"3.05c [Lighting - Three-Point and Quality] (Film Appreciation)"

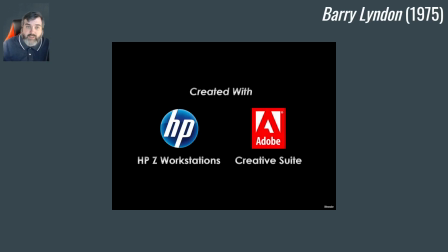0s
Okay. All right. So hopefully you've had a chance to go watch that video. And it was Stanley Kubrick, by the way, that directed the film.
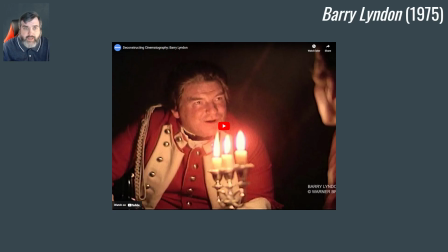6s
I do apologize for that. That movie's going to come up a couple of times this semester as we look at this. But again, this was a scene where only lit by a couple of candles, a few candles. And it was kind of interesting, I think, that video because it wasn't just me talking about it.
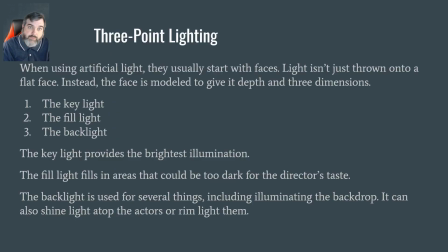21s
You got to watch. I don't want to play the video. Sorry. Wrong click to do that. So let's get into three-point lighting. So when you use artificial light, they usually start with the face. The face of the figure is what we're really trying to look at. Light isn't just thrown into a flat face. And there are three lights, the key light, the fill light, and the back light that all go into this.
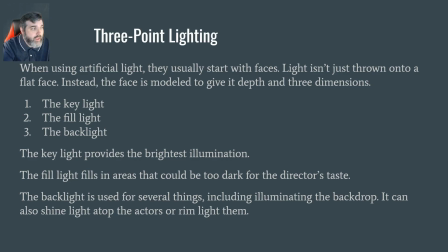40s
And this is a little bit beyond my expertise here. I've seen photographers do this, and photographers will have lights all over the place. They'll move it this way, move it that way. It's like, how did you tell there was a difference, but whatever. But the key light provides the brightest illumination.
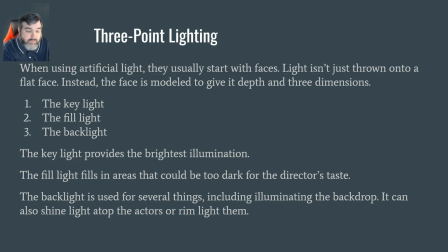56s
The fill light is areas that could be too dark. Just kind of, it fills things in, like it says. And the backlight is used for several things, including illuminating the background.
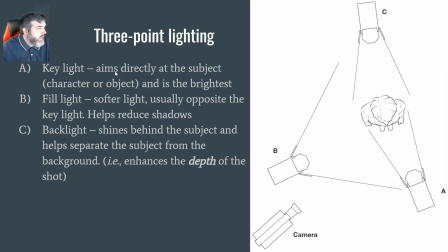64s
It can also shine light atop the actors. So the key light aims directly at the subject in the front. Looks straight at the actor. See, this is the actor. The actor is facing down in this picture. Key light fills here. The B is the fill light. Fill light is filling in. It's trying to fill in some others.
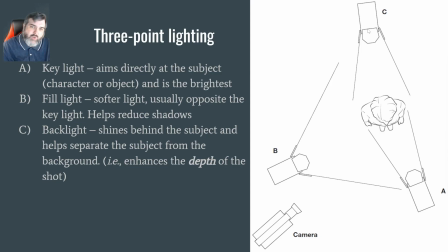81s
You may have a second fill light if needed. And then the backlight, in this case, it's shown actually shining behind the subject, helps separate the subject from the background. I'm not sure if the backlight has to always shine like that or if the, sorry, I'm putting my phone back on do not disturb because it's come off the timer.
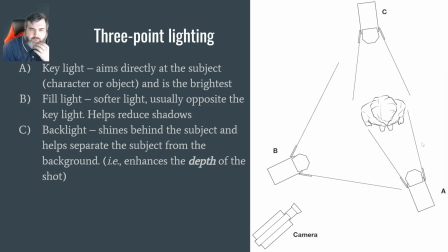101s
The fill light is facing towards, the backlight is facing up towards the front in this case. So it enhances the depth of the shot.
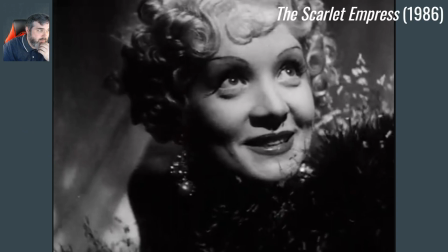109s
so here's an example of where you can kind of see some of this aspect from the Scarlet Empress in 1986 you can see the shadow and you can see the face I think with black and white you probably wanted some shadow to really help illuminate the thing otherwise it was just white pretty
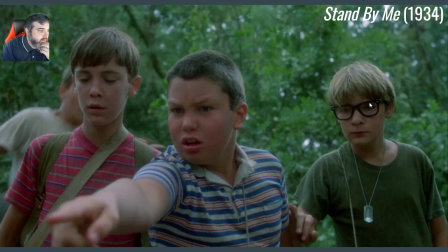127s
much you know so some shadow works as well here's a scene from Stand By Me in 1934 where you can kind of sort of see the the lighting of the characters you can you can make out all the details of their faces um though in you know real life you probably would see
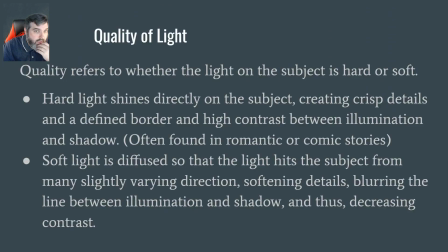142s
some shadow and things like that but we have all this going on here uh quality of light is important as well it refers to whether the light on the subject is hard or soft hard light will shine directly on the subject creates very crisp details a defined border where a soft light is
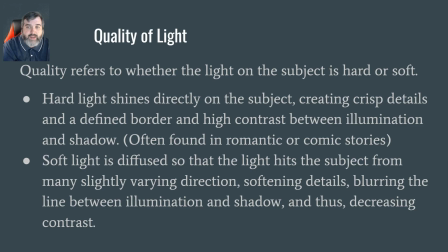159s
diffused it's spread out um it hits the subject for many slightly varying directions. It blurs the line between illumination and shadow and decreases contrast as a result of that.
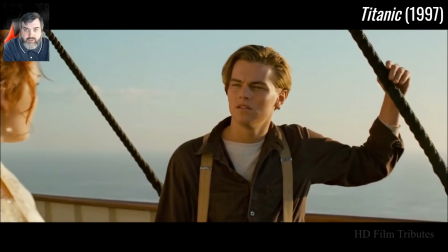170s
So here we see from the Titanic 1997, you can still see a little bit of shadow on his face, but we see the definition as well. Outdoor shots and direct sunlight pose a big risk of casting harsh shadows. This shows the effect of the reflector board and what the reflector board does to help soften the shadows.
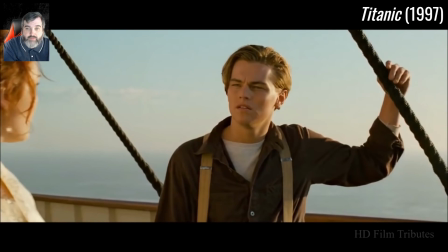190s
And they cast diffuse light on the bottom of his chin as well. You can see that too. So it gives his face a softer, warmer look on screen, not a very harsh shadowy face.
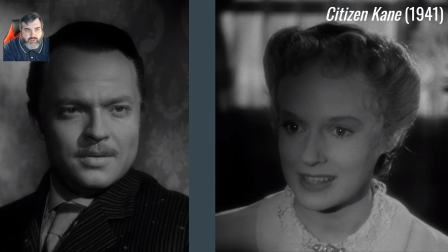202s
This kind of shows soft versus hard lighting in Citizen Kane. And Citizen Kane is referenced a lot throughout the semester because it had a lot of cinematographic innovations. I'm not saying that word exactly right, but there was a lot of innovations in cinematography.
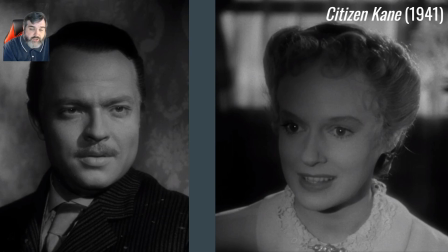220s
So you can see Charles Foster Kane, played by Orson Welles on the left, Susan Alexander, played by Dorothy Cummings Gore on the right. And you can tell the lighting is slightly different between them.
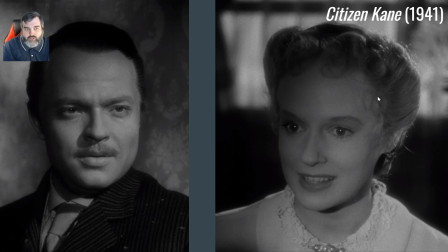233s
He is 45 years old. She is 22. He is experienced and harsh. She is young and open.
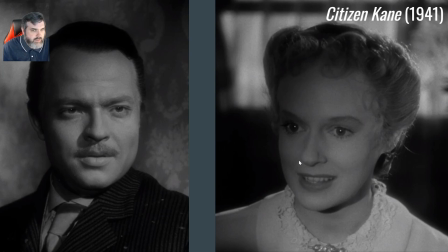243s
So you can see a little bit of, it's a very subtle, in my opinion, amount of lighting without seeing it directly like this. But you can tell that there is a difference in the lighting for these two characters that plays a big role here as we move forward.
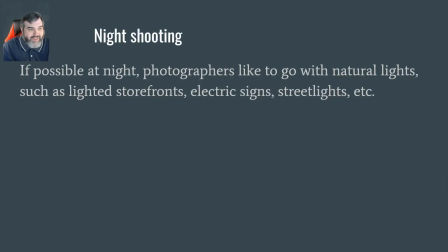263s
My mouse is on the wrong spot. Sorry about that. Night shooting as well. If possible at night, photographers like to go with natural lights, such as light at storefronts, electric signs, street lights, et cetera, et cetera.
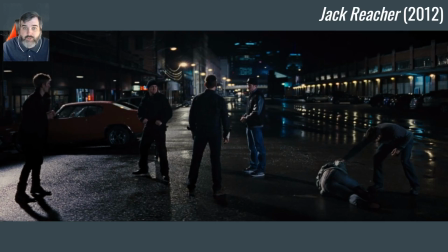276s
Here's a scene from Jack Reacher, 2012, starring Tom Cruise. You can see the street lights, and you can even see the reflections in the water.
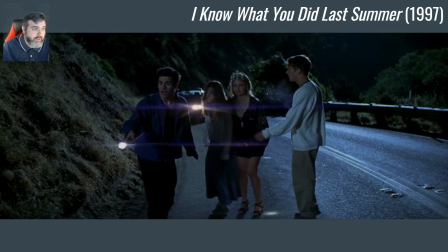284s
You kind of get the feeling that you're there, really. I Know What You Did Last Summer, 1997. Here's a scene. These are natural-looking shots, but the lights were used off-camera on left. You know it's supposed to be a night shot because of the darkness at the top of the frame, the flashlight,
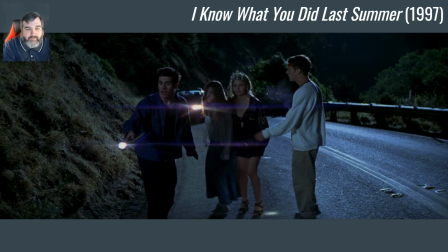303s
and the car light, but this is probably not just natural lighting. That moon is very, very bright out on this night as well.
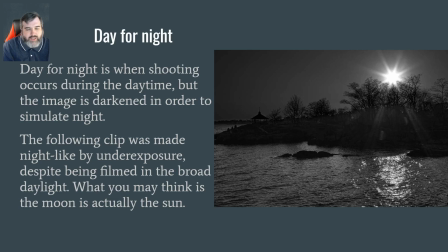316s
Day for night is a small interesting idea, so you start getting into more artistic parts of film. This is when shooting occurs during the daytime, but the image is darkened in order to simulate night. The following clip was made night-like by under-exposure, despite being filmed in broad daylight.
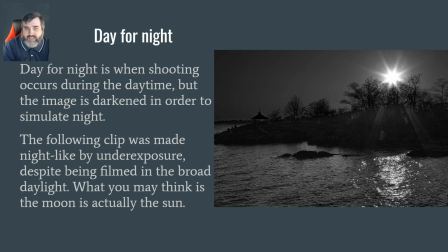333s
So what you might think, you may look at that and say that's the moon, it's actually the sun. So they under-exposed the film in order to make it look like it was night.
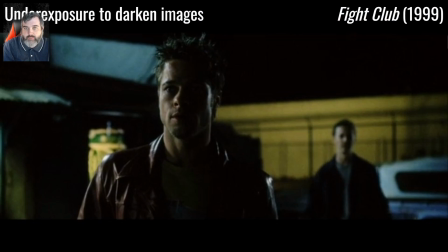344s
Again, here's under-exposure from Fight Club in 1999 to do that.
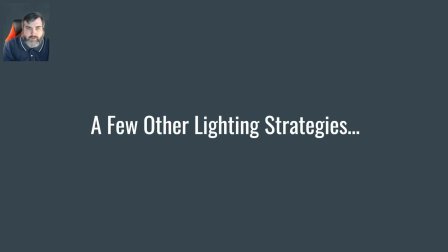350s
We're going to have one more video clip here before I get into this last section. I'll be right back.